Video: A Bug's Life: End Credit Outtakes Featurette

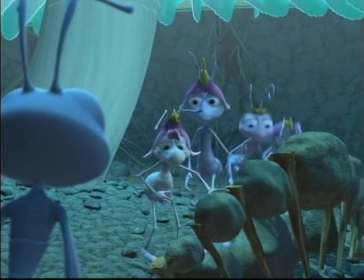(0:00) Marker. Flick, after much deliberation. Whoa!
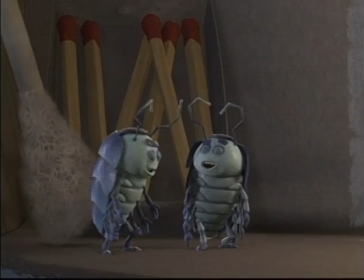(0:07)
One of the most talked about surprises in A Bug's Life was the inclusion of bug bloopers during the end credits.
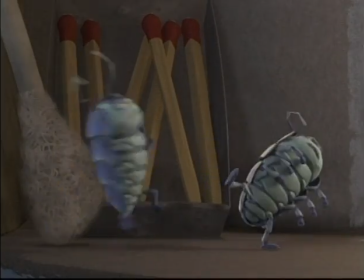(0:14)
These outtakes were so popular that the filmmakers included a second set just three weeks after the film's release.
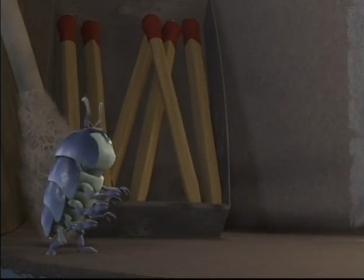(0:21)
Now, both sets of bloopers appear on the A Bug's Life home video. John and Andrew, the two directors of A Bug's Life,
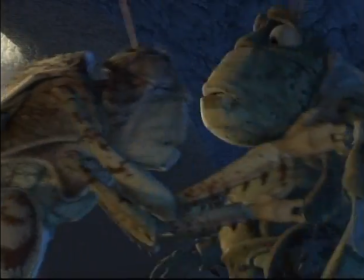(0:30)
thought it would be incredibly funny to have animated characters screwing up their
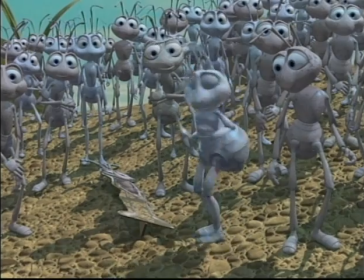(0:35)
lines and bumping into the set and having the microphones dip into the frame. We thought, oh, wouldn't it be funny to take our characters and animate them as though the whole thing was shot like a live-action film. And they had flubs and messed up and stuff and make outtakes,
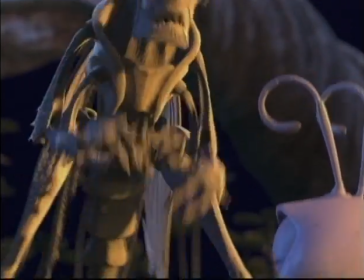(0:53)
and it would just mess with people's minds that much more as to how we did this I don't think I'm coming
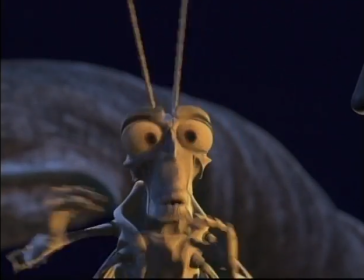(0:58)
across hmm oh I know I know I could lather up a bunch of spit oh oh that's good I got a deal all right one more for me and it was so much fun doing it in the voice actors they came
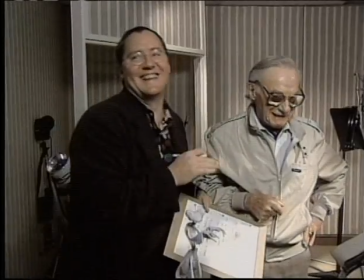(1:10)
up with the most amazing ideas we we at each of the last recording sessions with each of our actors we brought this idea
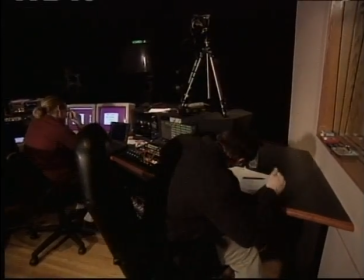(1:18)
and they loved it and they ad-libbed and added so much funny stuff one of the ones I think is really funny is when P.T. Flea is doing, you know, in 15 seconds and he's so excited in that whole circus sequence and he bumps into the camera and then falls backwards. What I find funny is he leaves a little shmush on the lens. Not only is it an outtake that didn't happen, there's no lens.
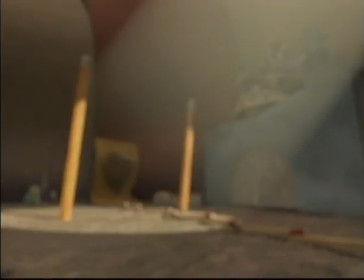(1:42)
There's no camera.
Speed. Marker. Action. Spinning a whip of safety in less than 50...
That, to me, is humor inside humor. That's funny.
And action.
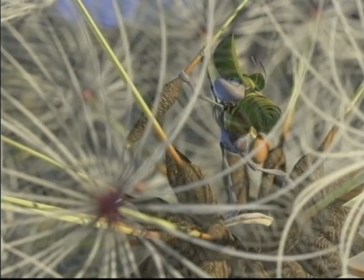(1:55) To infinity and beyond! I'm sorry.
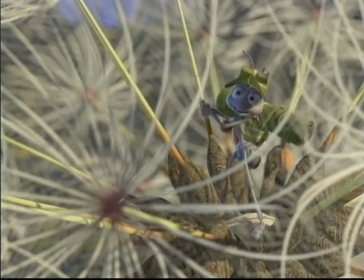(2:01) I couldn't resist. Really, can you blame me? OK. OK, let's go for real now. OK, cut. Sorry.
I think my favorite blooper is when Woody comes out holding the clapboard.
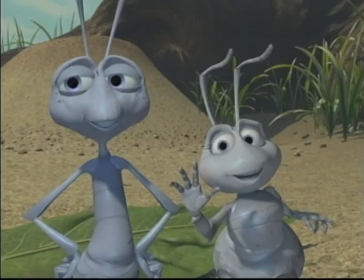(2:12) Let me try it again. OK, tail slated.
Heimlich is coming down. and they're first arriving in Ant Island and he's been lowered down under Dim.
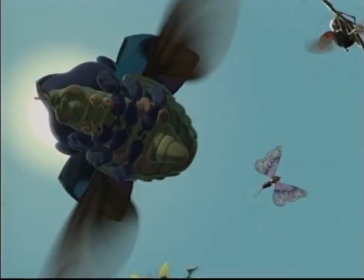(2:22)
Rob Rusty, animator, did this great lip smush into the camera that I think is pretty funny. My favorite, I think, was Moult knocking over the camera and that's because that came out of a real ad lib.
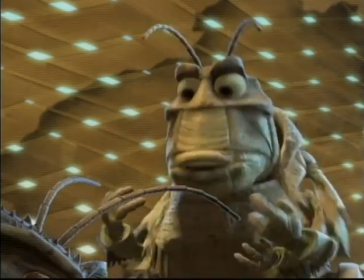(2:36)
The animator surprised us with that one morning in Dailies. He had the shot looping the right way a few times and then just suddenly he knocks the camera over and everybody's on the floor.
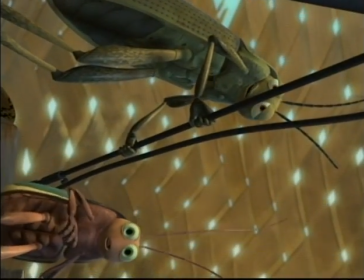(2:45) I'm sorry, I'm sorry! Is the camera broke? Oh, oh, I'm sorry, I'm sorry, I'm sorry! Did I ruin the take?
I really like the one with, uh, where Ada's cracking up at Hopper, because Julia Louise Dreyfus,
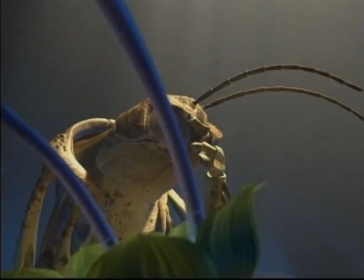(2:58)
her just, her acting, it just sounds like it's so real, you know? It sounds like a real crack-up.
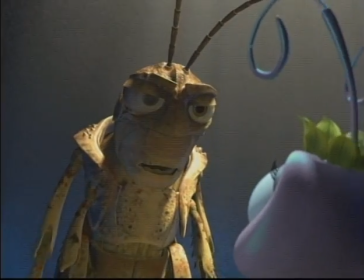(3:03)
And her laugh is very infectious, too.
Are you saying I'm stupid? Yes! This is the 15th take.
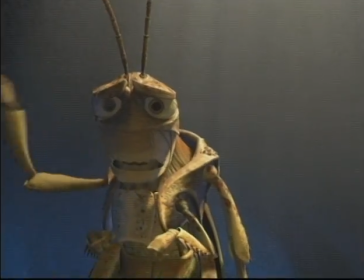(3:11) I cannot work like this. I will be in my trailer. I need a break.
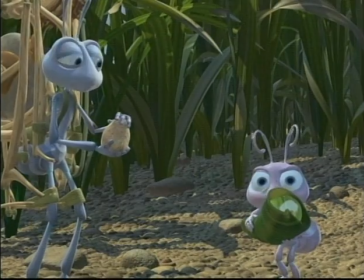(3:17)
They're just such a fun touch to the movie.
And action. Pretend that that's a scene.
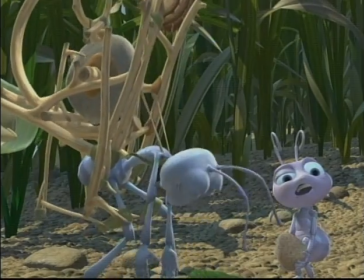(3:26) Oh, smile out again. It's a rock. Sorry, I keep forgetting.
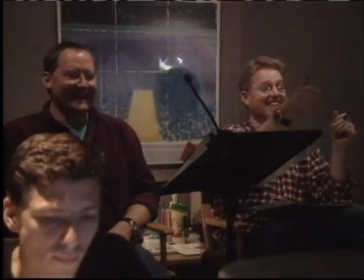(3:32) It's the time of your life. It's a little bit.
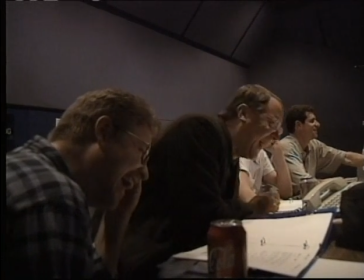(3:39) It's the time.